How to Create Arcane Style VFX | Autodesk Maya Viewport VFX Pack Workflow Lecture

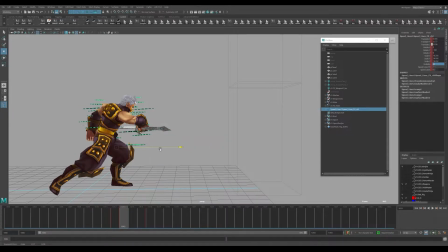So you might even want to trail the lines a little bit more towards the back end of the weapon, and maybe even translate it here just to give some of that force to make it look like that weapon is actually traveling in space.
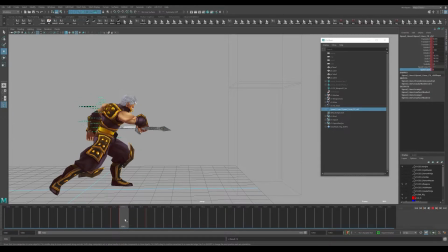So you can kind of play around with that timing, play around with where those lines are taking place. You can frame by frame these. You can kind of scale them out, kind of see what looks good to you in terms of timing,
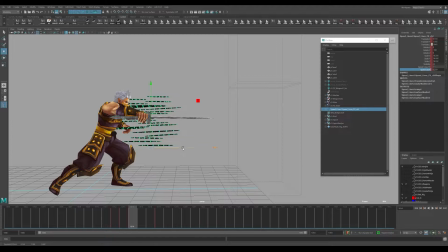and you can play around with that effect and kind of get that in place to look good for just not even just This might be the actual final effect, or you might even give this rough in to a visual effects artist and have him kind of
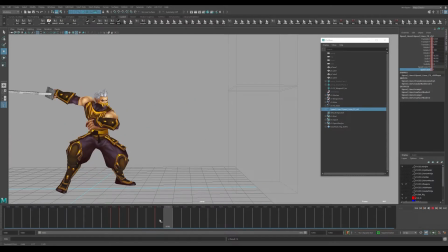use this as a rough timing to kind of just rough this in for gameplay or something like that, or for a cinematic, and you can have your visual effects guy kind of put that together to you know, get an effect in there that might even be a little more polished than something that we rough in here as an example.
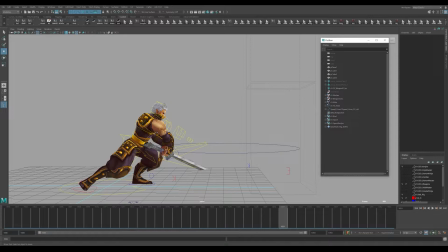So for the second one, I'm going to use the hit impact explosion effect,
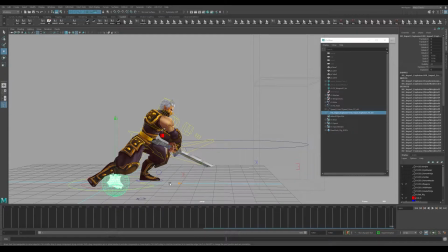and this one is an interesting one that I think we can utilize to put for the third hit. So for the third hit, we kind of has this over the head
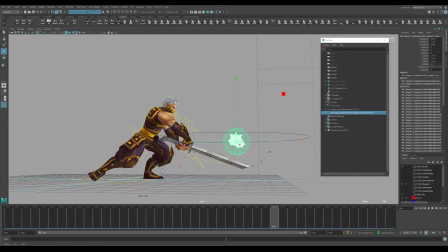finale, and I think that would be a good point of impact to kind of have this explosion effect sort of start to appear.
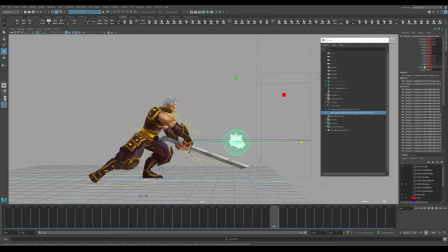So we can play around a little bit with the timing of how this explosion can kind of work, and depending on how large we want the impact to actually be.
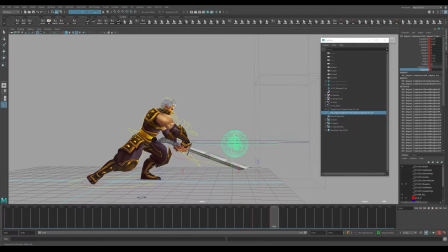So we can see that it's starting a little bit too soon, so we can just kind of move that around,
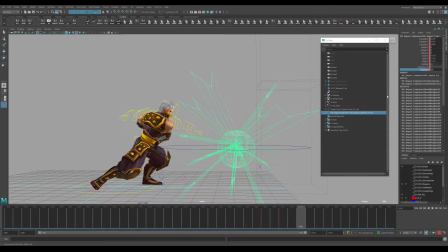have that impact happen, and then kind of we can have it back contract, or it looks like just going all the way to that value of 1, kind of
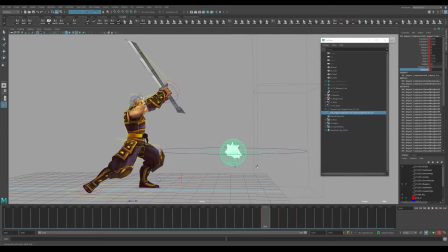gives that impact there. And what we can do here is the visibility. It has a nice option to kind of remove that visibility there, and we can have it show up right on impact. And we can even lower this impact to be a little less
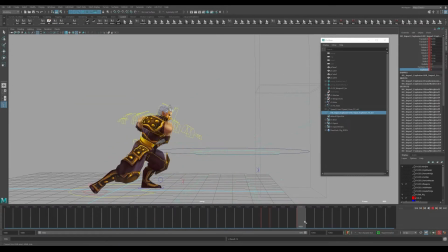large, and then it can kind of dissipate a little bit a few frames later. So now we kind of have those speed lines, a little bit of an impact on that third hit.
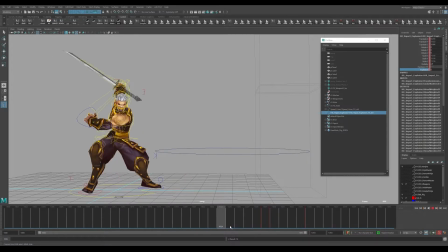And it kind of gives you an idea of, you know, some of that rough timing that you can use.
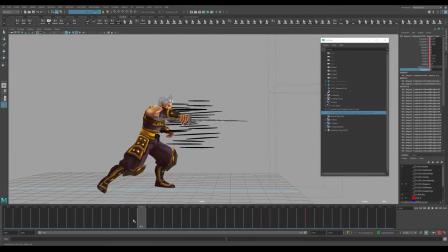And even when it's playing very quickly, you can see how much that already adds a little bit to the graphicness of the actual animation that's taking place. And do one more on the first one. On the first hit, you can put it around this area here.
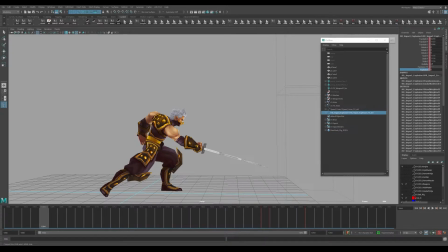I'm going to use this spark effect. This one's pretty interesting here.
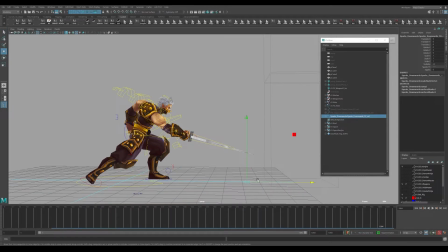This one also, I think we're going to need to kind of rotate it around. So if you look at this one, if you look at it from this angle, you can kind of see that it kind of sparks out this way.